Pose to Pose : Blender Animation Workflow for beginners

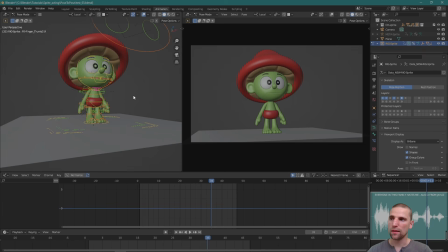But let's go ahead and just select everything, hit A, and then we're going to insert a key by hitting I. And so when I hit I, you can see that I hit I and it keys the location, rotation, and the scale. I don't need the scale information right now,
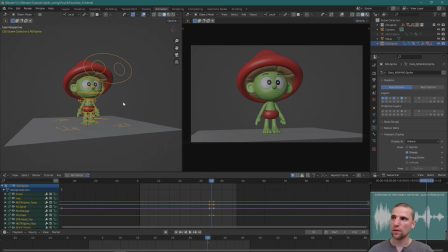so I'm going to undo. I'm going to go out of the pose mode into object mode and come over here and go object, animation, change key set, and all we need is location rotation.
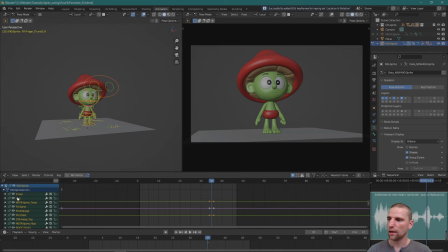A selected, so now let's hit I and let's check it. So now it's just location and rotation. So know that that's an option, and you can decide when you hit I what it keys. So let's start posing.
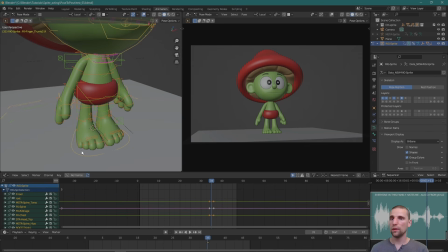I'm gonna say that my character, he's coming forward a little bit. So that's what I'm thinking about, and that's what I'm gonna try to achieve here. And this control right here that moves pretty much your whole rig minus your feet,
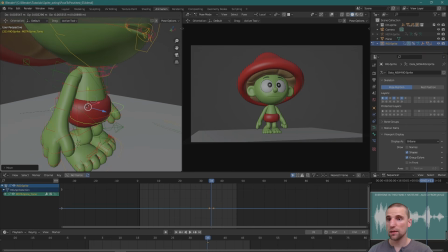that's called the center of gravity, your COG, center of gravity. Because it influences the largest number of controls, to me it's the most important control. And just like with your workflow, you want to start broad.
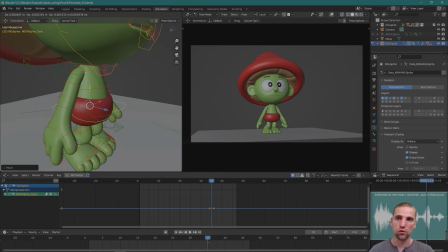This is how we start broad, by using the COG. So that's an important control here.
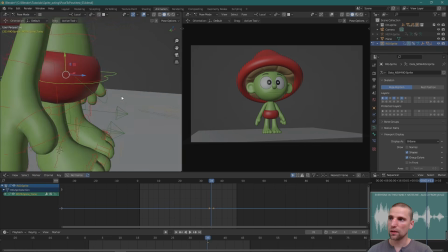And to me, he came forward into that pose.
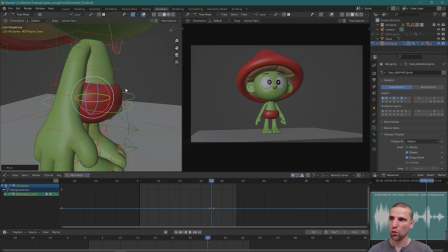So I'm just going to pull that COG forward, that COG control, and rotate him forward a little bit, just like that. And maybe even a little higher. Next, I'll just start working with the feet a little bit and just giving them a little bit of offset so they're not the same.
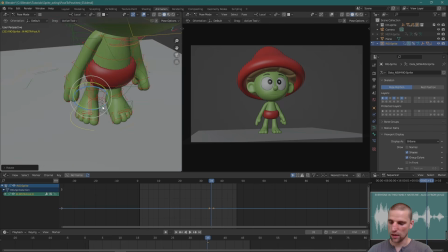They don't look the same. I think that's important. And already you can start to add appeal in your poses just by doing that.
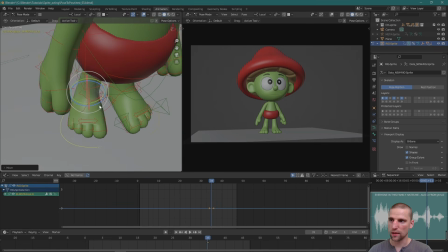Nothing is the same on both sides. Just offsetting them a little bit.
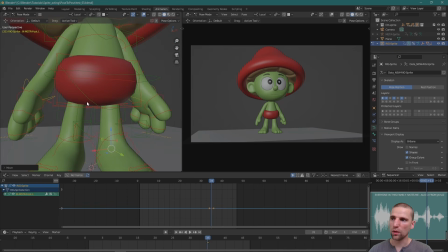The weight's a little bit more on the left foot, so I'm just going to move that hip just a little.
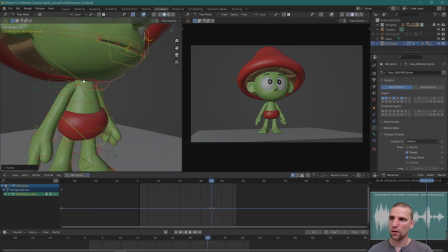And what I'm doing is just adding, or just trying to think about the idea mainly. I'm adding a little bit of detail, but not much. I'm trying to keep it rough. That chest is up and he's forceful.
Everyone in the family hates me.
So that's what I'm trying to achieve here.
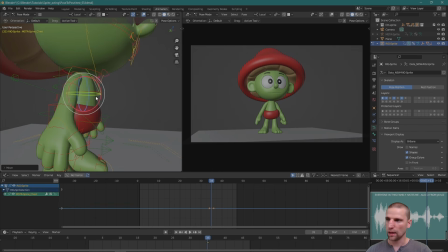Just by pulling him forward a little bit and rotating his chest up, he's mad. On this pose as well, I'm going to get the fingers in a fist and really just clench them, nice and simple.
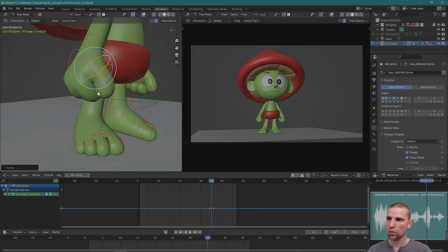So this is the most important pose, simply because we're in this pose the longest. So I'm going to spend maybe 2-3 minutes just as I'm roughly blocking this idea out. So there's my fist pose. It doesn't even have to be of quality yet, because I know the next pass I will do that.
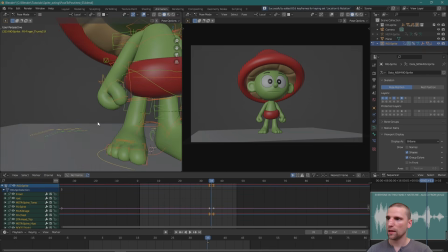Just going to key everything, make sure everything's updated. And those wrists are going to come back a little bit, just like this.
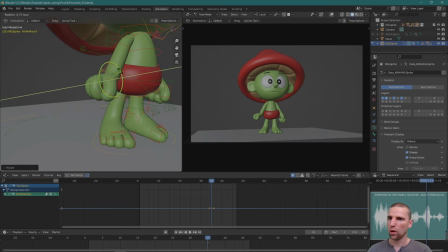Again, not too worried about the quality just yet. More the idea. Is it communicating? And currently we're getting there. So fist is like this. And the arms could be a little more straight, a little more forceful down. Shoulders at this point would come down.
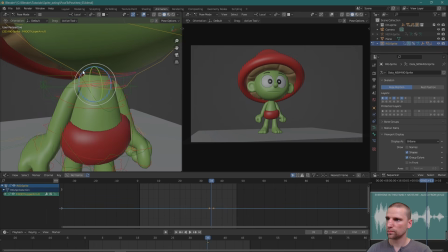Nice. Yes, there's crashing. I'm not too worried about it. I'm not going to go crazy with the crashing.
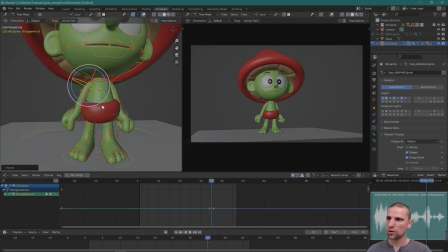But again, that's all going to be fixed as we clean up the scene.
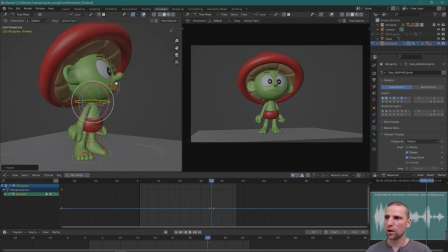And I think he's talking to someone older than him. And so that person, whoever he's talking to, is also taller than him. And he's looking up.
And no one in this family likes me.
Awesome. So here's our first pose, a very rough first pose.
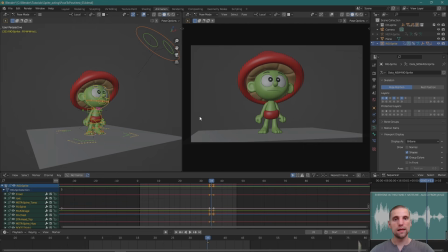And let's do the other poses to see how we can get into this idea. And then how all those poses are communicating together. If we're happy, then we know we're on the right path. We have that pose already. I know I want to maybe hit it around frame 33. Just before the audio really spikes, I want to be in that pose.
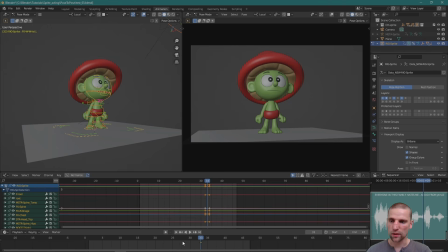So I'm just going to already move it roughly where it needs to be. I'm going to go to the beginning actually now.
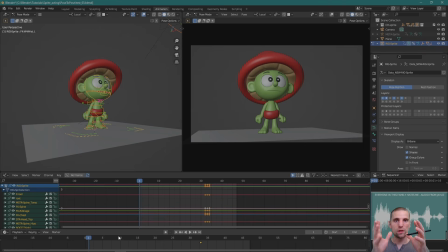And I'm not sure exactly what's in the middle of the poses. That's the benefit of pose to pose, is we want to go as extreme as possible and start to figure it out in just how the poses relate to each other. We have the performance because I can act it out.
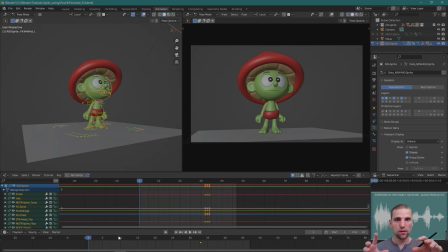So I have an idea of what's in the middle, but I'm going to go back to the beginning now and work on that pose. That's the biggest extreme. I'm furthest away from the last pose. So that's what I'm going to do now. With everything selected, awesome. So let's go ahead and do that. So this is the first pose.
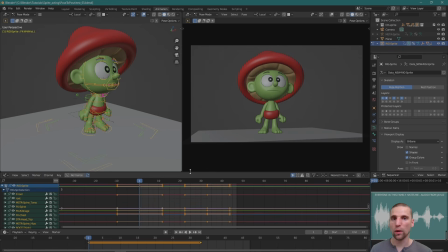And because of the way the audio is, I'm into the performance right away, and I'm not sticking in this first pose that long at all. So in that regard, it's not that important, but it is how we're starting the shot. So he's come forward, his left foot is forward.
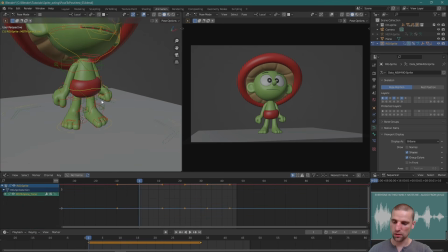And so let's pull that COG back right now. I'm going to do Alt-R, Alt-G, and maybe even a little further back, something like this.
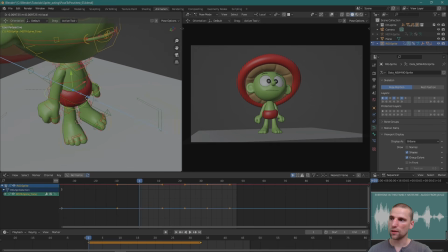And I'm going to force that character to come forward. I'm going to reset the hips.
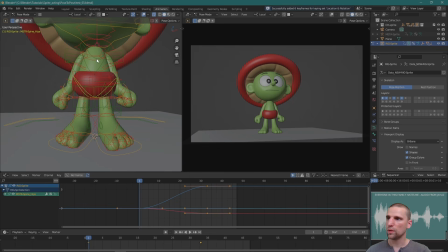Perfect. And also reset the chest control. Awesome.
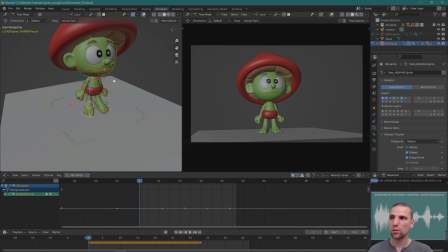On bigger pose changes, I do like to reset some of the control values back to default, as I feel it's easier for me to think about just the changing of the pose.
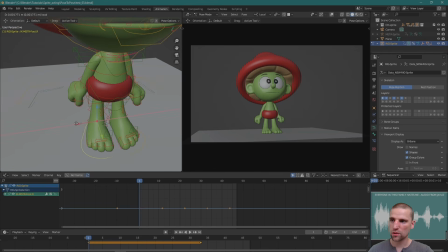So sometimes I do, sometimes I don't. Same thing as before, I'm just going to give a little bit of an offset in the foot control.
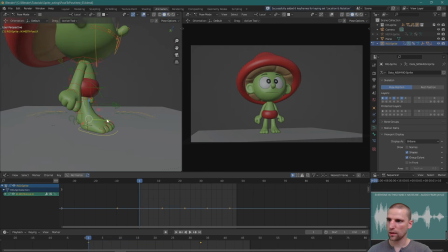Just drag that foot back, perfect, this back. Make sure the weight of his body is under his feet. Good.
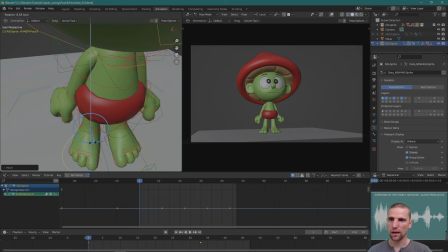Nice, and maybe he is a little more legs together, and then by the end he spreads out into a bit more of a power pose.
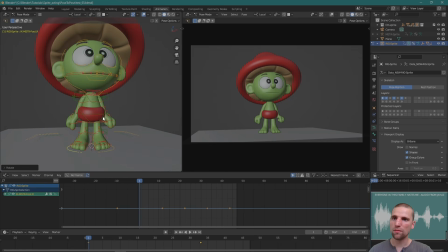Okay, so now let's think of the pose that he could strike at the beginning. At the end, his hands are straight, and he's going to be more vertical. Maybe at the beginning, everything's a little more relaxed, and then he builds that intensity.
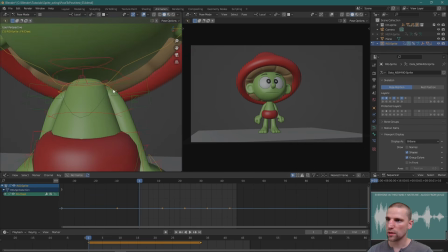Okay, so let's reset some other controls here. I'm going to grab my shoulders,
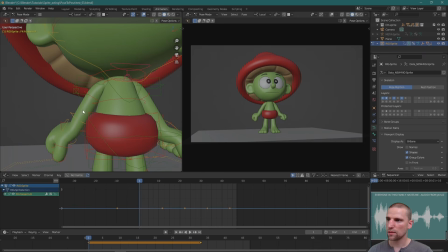reset them, and I'm thinking that a nice just pose is with his
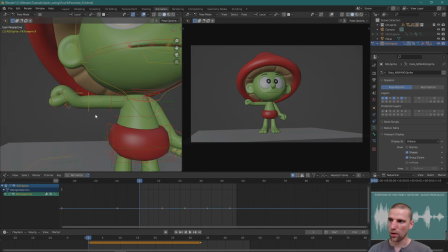one arm on his hip here.
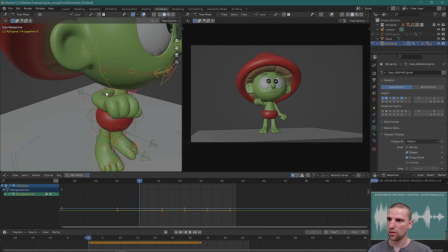So I'm just going to bend his elbow and just force that pose into that idea.
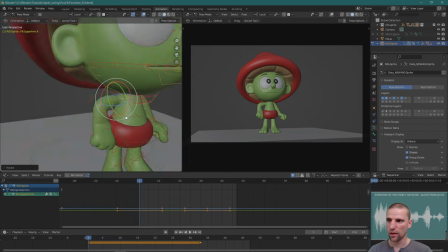See what it looks like, and then you can make adjustments from there. Again, is the idea working?
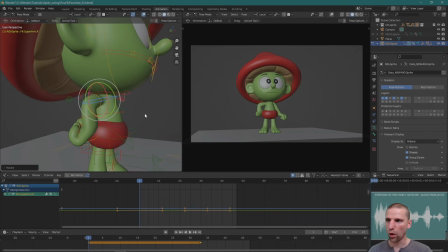I'm not too worried about the detail or the quality yet, but is the idea working?
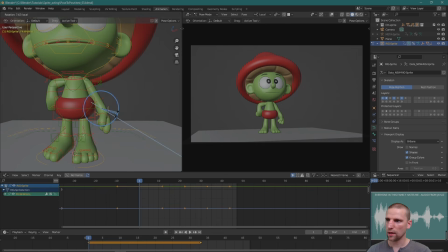Cool, so this hand is just going to be a little more relaxed by his side, and that's the whole idea there. And we're getting a little bit of contrast in the pose already. Awesome.
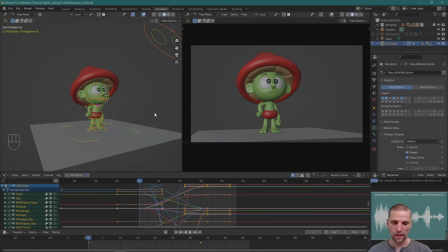So there's our pose. Now we've built two ideas, and you can hit your up and down arrows, and you can jump between those poses. And already just doing this, I feel the contrast. The amount of distance he's moving forward can be larger than it is currently.
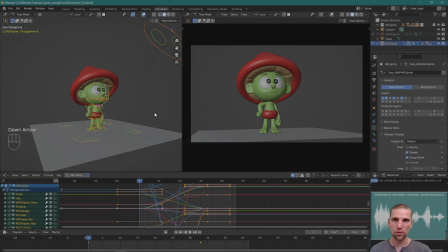And so that's the benefit of pose to pose. Here's an idea. I like the pose, nice and simple. And then I'm looking at the last pose, and the appeal really isn't there currently. I'm not worried about that. But really what I'm seeing is the distance between it is not large enough. So that's valuable information.
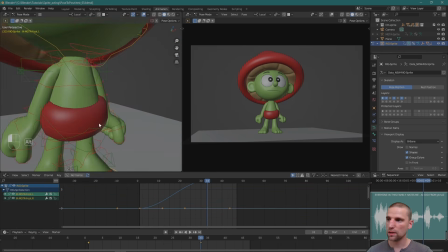I'm going to take that and just adjust. Grab that feet, both feet controls, grab the COG, center of gravity.
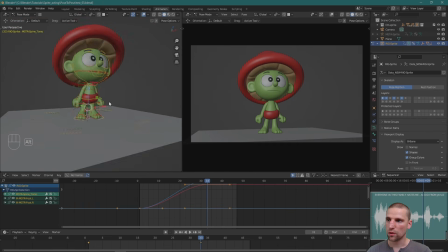And coming over here now, I'm going to change from local to global. So they're all moving down the same axis, and I'm just going to pull them forward just like that. Insert a key, and up and down, and that's already better. He's physically coming forward more, and it feels better.
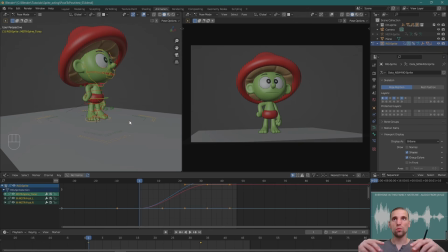So let's do some of the other poses needed to build the performance, and then we'll see what that looks like. And after that, if we're happy, we'll move on to the second pass and clean up those poses. Okay, so I like the first pose, I like the idea, and now let's just play the animation and hear the audio.
Everyone in this family hates me.